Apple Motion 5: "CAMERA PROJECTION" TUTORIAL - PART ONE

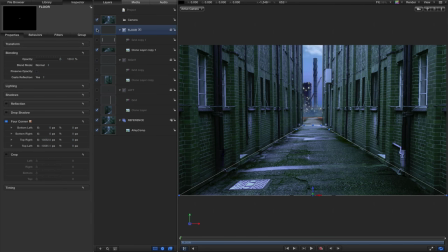So now if I turn off my grid, you'll see that my floor is lining up pretty well with the reference. And I can turn on my right hand and left hand walls, turn off the reference,
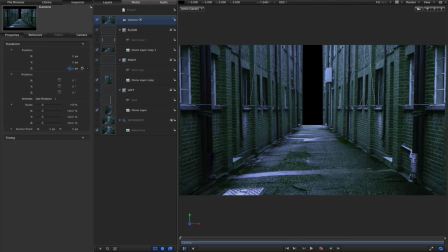and open up the camera transform, and you can see that floor is now working really nicely as well.
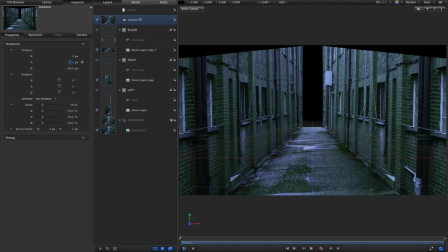And we can track up and down. You see, obviously, if we come outside the extents of our image, we're seeing some pretty odd stuff, but we needn't really worry about that. All you need to remember is to track the camera in sufficiently that you can start playing around and not run off the edges of your image.
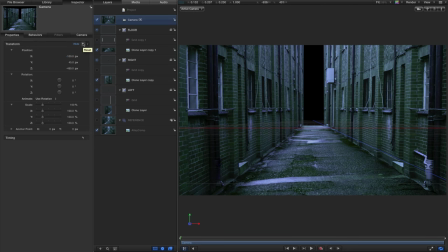Okay, so let's reset the camera position by hitting the reset button here on its transform, and let's put in our background.
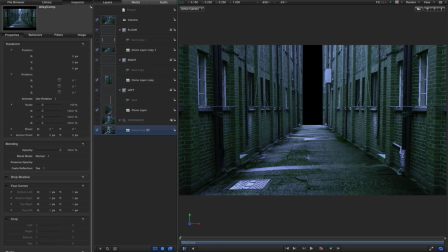And to do that, I'm going to take my original image in the reference group, right click, make clone, and I'm going to drag that out into a new group, and I'll call this group background.
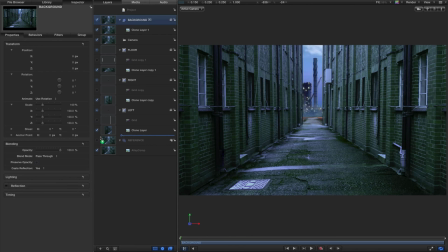And I just want to move that down just above the reference group. So you can see that that's now sitting in the back there. But so we can get some really nice parallax, we want to move that a really long way back. So I'm going to select the group, and I'm going to come to the Z position, and I'm going to enter a value of
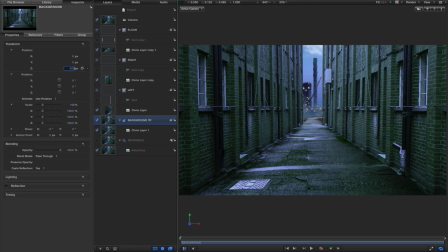minus 50,000 pixels. And you'll see it's now absolutely tiny, but we can fix that by increasing the scale. So I'm going to crank up the scale till we fill the screen again. Right, so that's pretty nice.
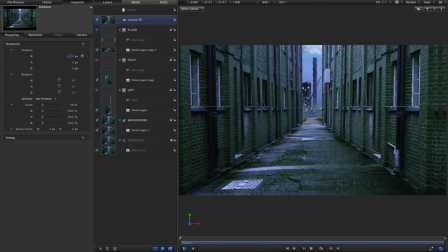Now if I move my camera, for example, left and right, you can see that I'm getting some really nice parallax with that distant background.
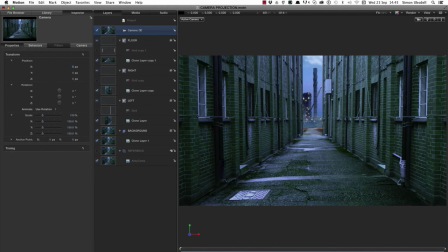Now let's add some lights.
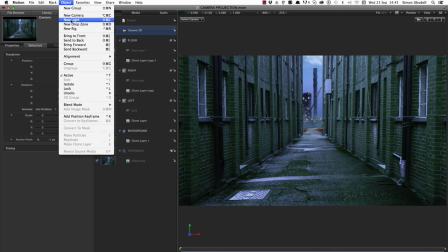So I'm going to come to Object, New Light, and this for me is the fun part because it all suddenly starts to really make a lot of sense.
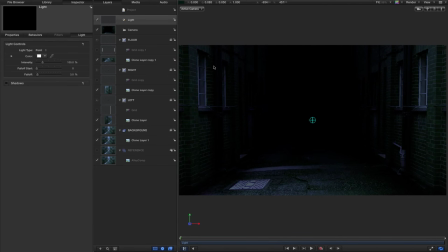So that's really all of a sudden pretty dramatic, the difference between that and that. It's only lighting up the front part of our scene at the moment, but what we want to do is have a string of lights running back towards the back of the scene.
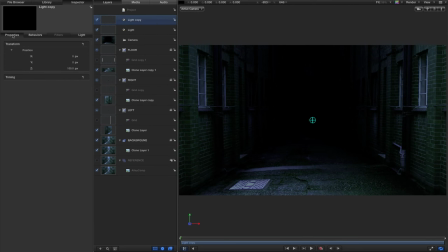So let's duplicate this light. So right click duplicate, come to properties, and let's set this value to minus 5,000. That's the Z value to move it back. You can see how nice this looks with these lights
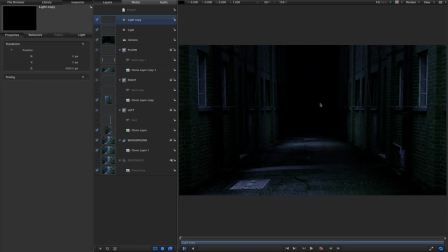starting to illuminate further back into the scene, but leaving these areas of shadow between. So let's duplicate that light again. Right click, duplicate, and come to the properties, and again let's move it back by 5,000 pixels, so that's minus 10,000 pixels.
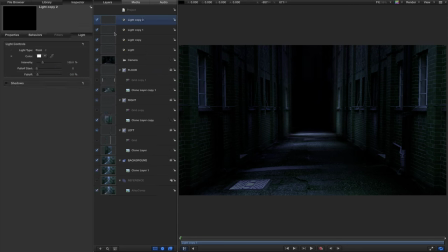All looking very nice. Right click again, duplicate, properties, minus 15,000. And let's go again. Right click, duplicate, properties, minus 20,000.
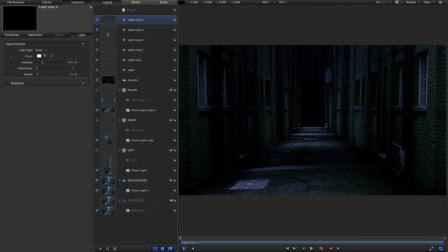And I think we can probably do one more. Right click, duplicate, properties, minus 25,000. Let's duplicate this one more time, and this light is going to be the light for our extreme background layer.
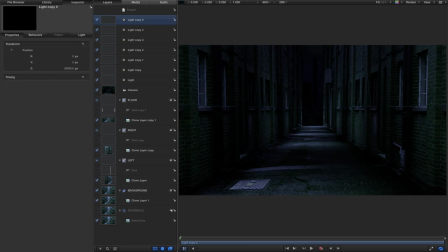So right click, duplicate, properties, and this one we want to set to minus 48,000. And I want to set the Y position to 5,000.
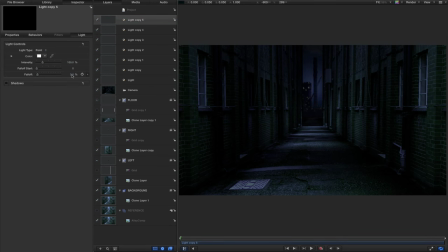Let's come to the light controls, and I just want to reduce the fall off to 1%. And that's now giving me enough illumination to see our background, but it looks like late at night, evening, whatever we want to call it.